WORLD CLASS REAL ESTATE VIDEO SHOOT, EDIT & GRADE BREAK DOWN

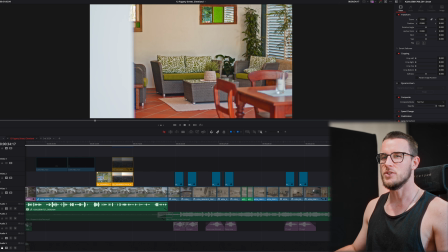494s
So I do kind of show that area, but it's just a quick tight shot. Cool.
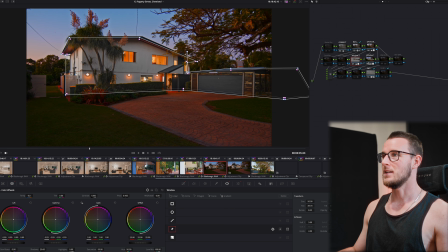499s
We're outside again. We've done this this window here. I remember this one being a little bit more annoying because it kind of tracked, and then I had to do, you can see it's like the mask over here.
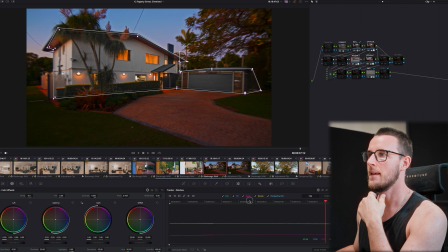509s
It's gone rogue on me, fam. So I had to keyframe that one by one.
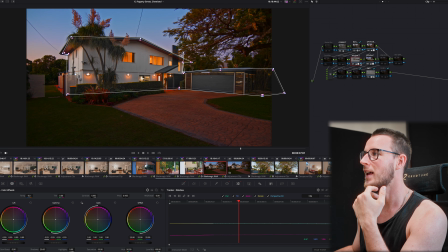514s
Hate doing that. It is what it is though, because when you get a shot and it ends up looking like this, you know, like that's the shot.
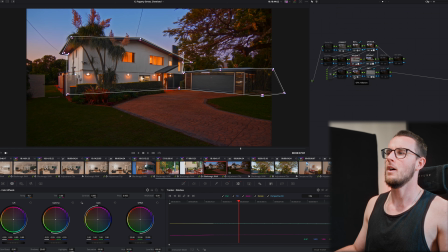521s
We'll go boom, and then we put a halation on. Oh, baby. It looks so good.
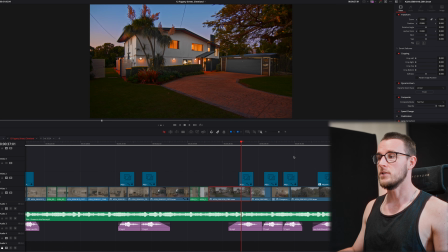526s
So, and then this is another little mini hero sequence that I had in my head when I was on set.
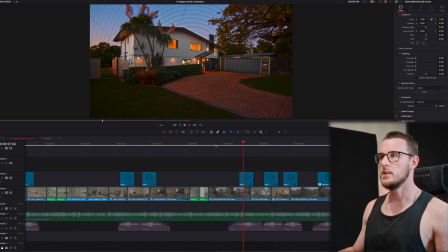531s
So it goes a boomsies into this one,
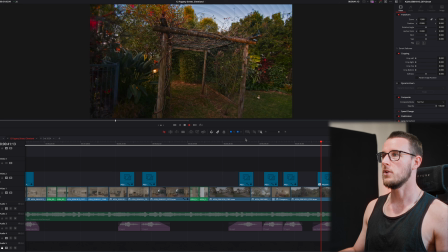535s
FPV into this one, FPV into this one, and we go through the little trellis thing into the outside again.
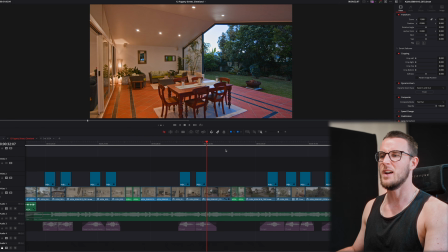543s
So obviously we've gone into the kitchen here. Most important part, just kind of like this is where you're going to be cooking your food and living and stuff.
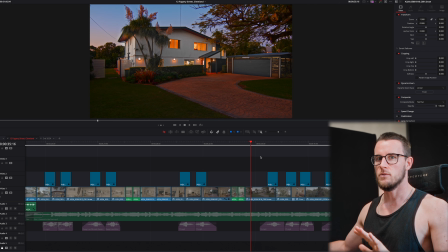549s
And then, all right, we're like back to the outside. Look again, here we are in the home, just re-establishing context.
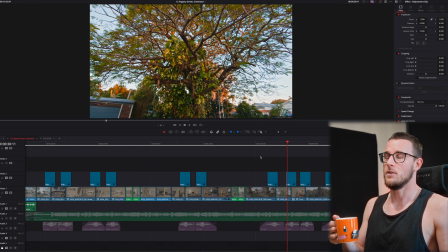557s
And then the next most important parts. So obviously that tree is banging part, FPV mode.
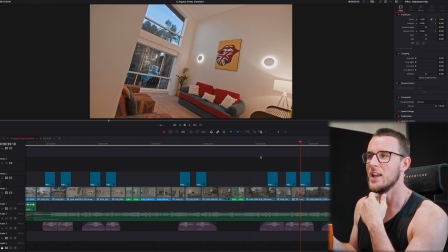563s
I could have fit this in the little kitchen sequence, but it felt a bit weird because it was a little bit to the back.
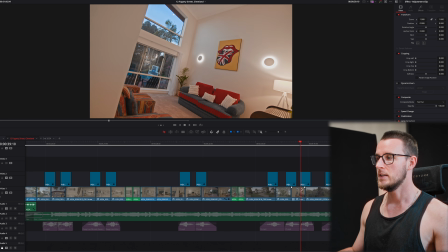568s
So I was like, I'll just grab this FPV shot, and this is actually reversed. This shot, I've compound clipped this, reversed it, sped it up,
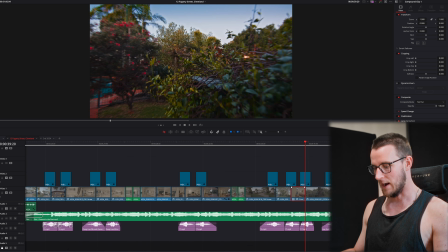575s
because it was easier to get this shot backwards, right? So that's how I actually got it.
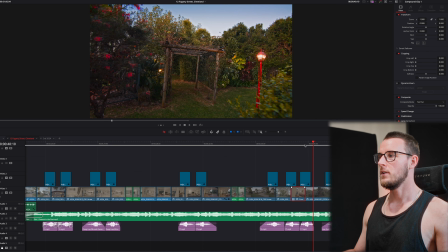581s
Anyway, boomsies into the over around the side of the plant,
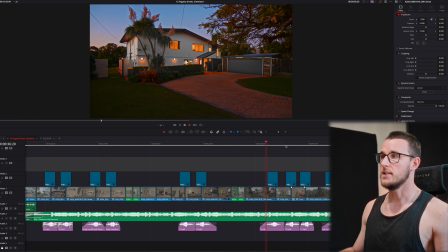588s
and then through the trellis there into another FPV shot. So this is one of my favorite hero sequences that I've kind of done recently.
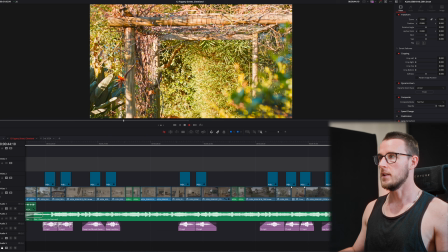594s
Just a really nice way to kind of frame a couple of parts of the house, really. So, and then nice little sequence of a few tight shots together, right?
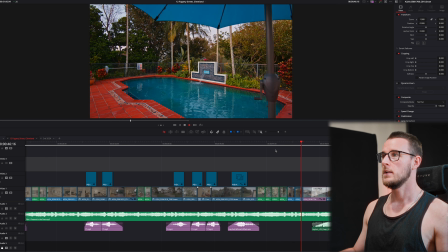603s
So we're just like boom, boom, boom, boom, all in the same kind of order. There's another shot that maybe I didn't need to include, but I did anyway.
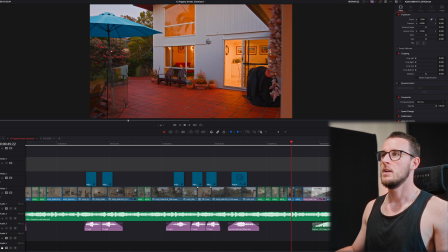611s
You just kind of make those decisions in the moment. Just like another cool area that I guess you could be using.
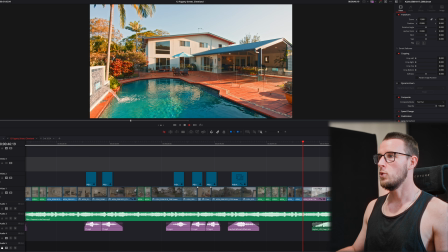617s
Could have cut that, but anyway, we're over in the pool here. This is an example of that.
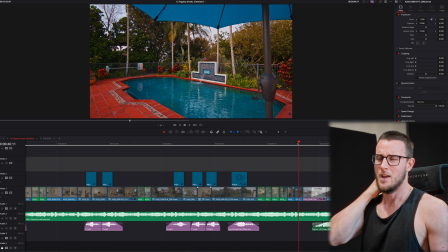622s
Like a lot of people, they could show 3 shots of the pool. There's a lot of, it's kind of like a main area that people are buying a home for.
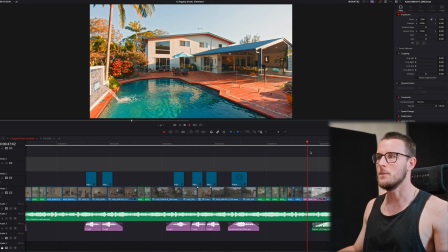629s
But I was like, nah, just 1 shot of the pool. And then we're over here. And we're kind of looking at the house here.
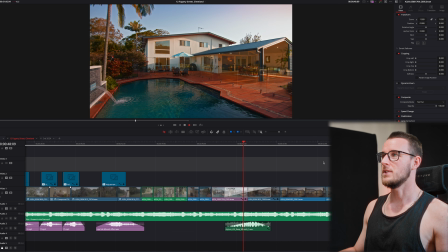635s
Over the pool. Now, this was an insane lineup, this one.
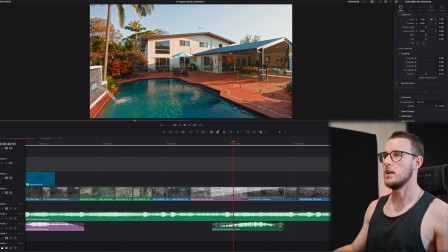639s
You can see it's lined up perfectly except for just over here on the side of the water feature.
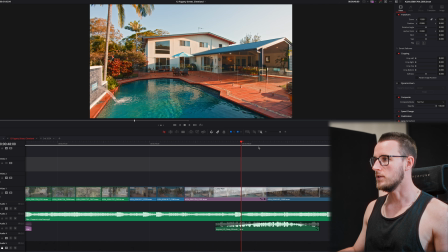647s
And so, yeah, that's just really, and I just really held that shot for like what? 1, 2, 3, 4, like 3.5 seconds, right?
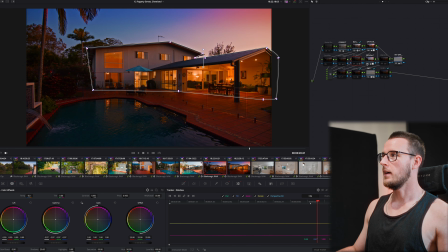654s
Really make a statement on it. And again, we're over here. We've got our, so again, this is what it looks like at a camera. It looks good.
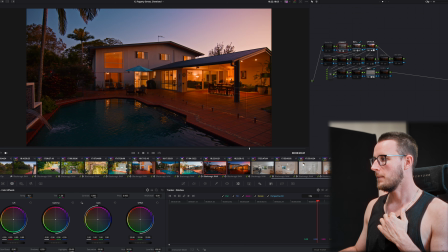662s
Like I've exposed correctly and stuff. We're on my parade, but it's not max, right? So we've got our sky grade on. It's just a cheeky little window, right?
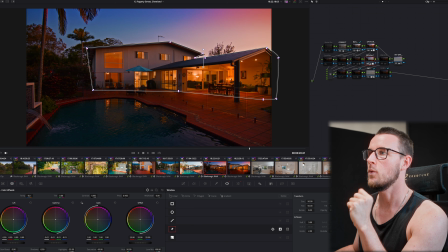675s
Increasing the saturation, pulling the highlights down. We've got another window that we've just pulling some of the highlights down outside the entire home. I've got a bit of softness over here, pulling the saturation up even more. And then this final one, again, we're tracking these windows.
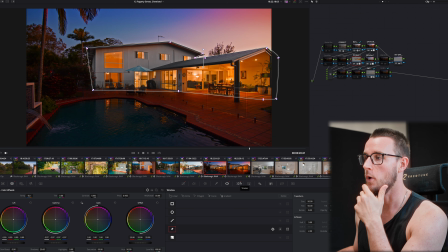689s
We're bringing that up on the home. So we're really going crazy on it.
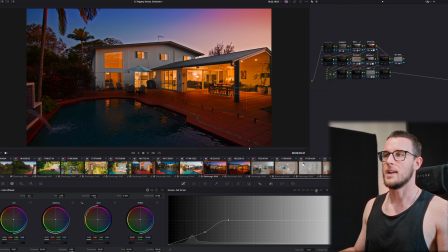693s
And again, these are the kinds of things that are going to win you like insane listings and make you more money as a videographer.
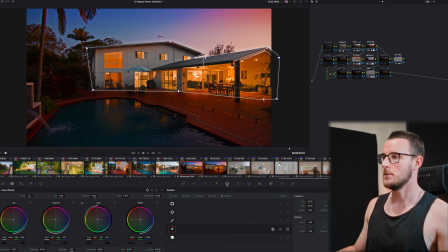701s
So again, we're desaturating some of those yellows and the sat v sat curve. Where we really went ham on the gamma, the mids and the shadows here.
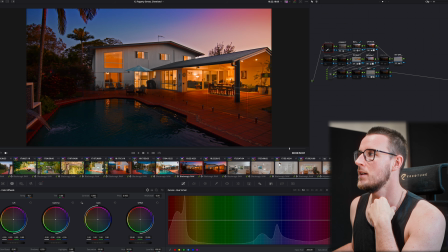711s
And again, you can see the image is starting to break apart, right? It's quite noisy. But again, we've got the denoise on all the clips here.
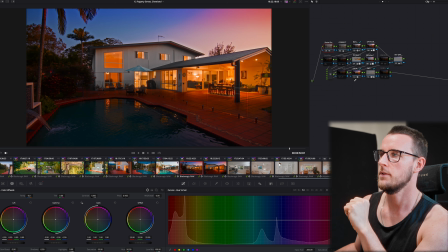719s
And when you add the halation on, beautiful. You could probably put that as a photo on the actual listing.
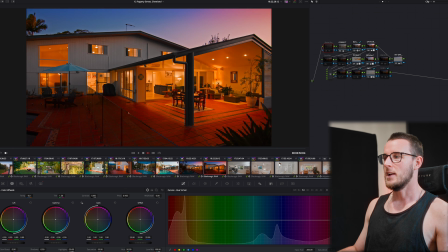725s
You wouldn't, you know. But anyway, jump into this next shot again.
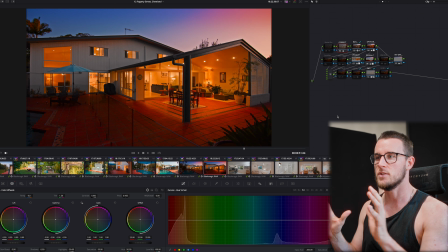729s
And I did get 2 more shots, but this is the best one to kind of frame the house, and I decided to cut those shots.
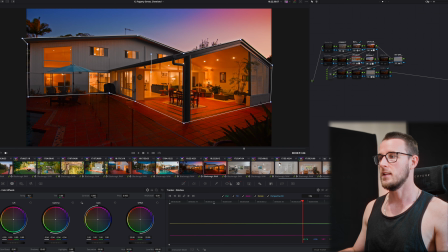734s
And again, we've just gone ham. We've tracked the entire thing. So let's see.
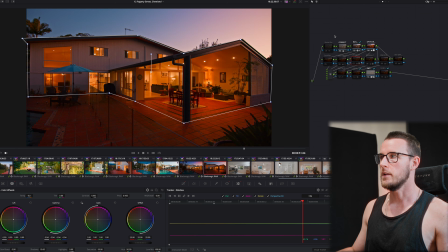739s
That's what it looks like. It looks all right, right?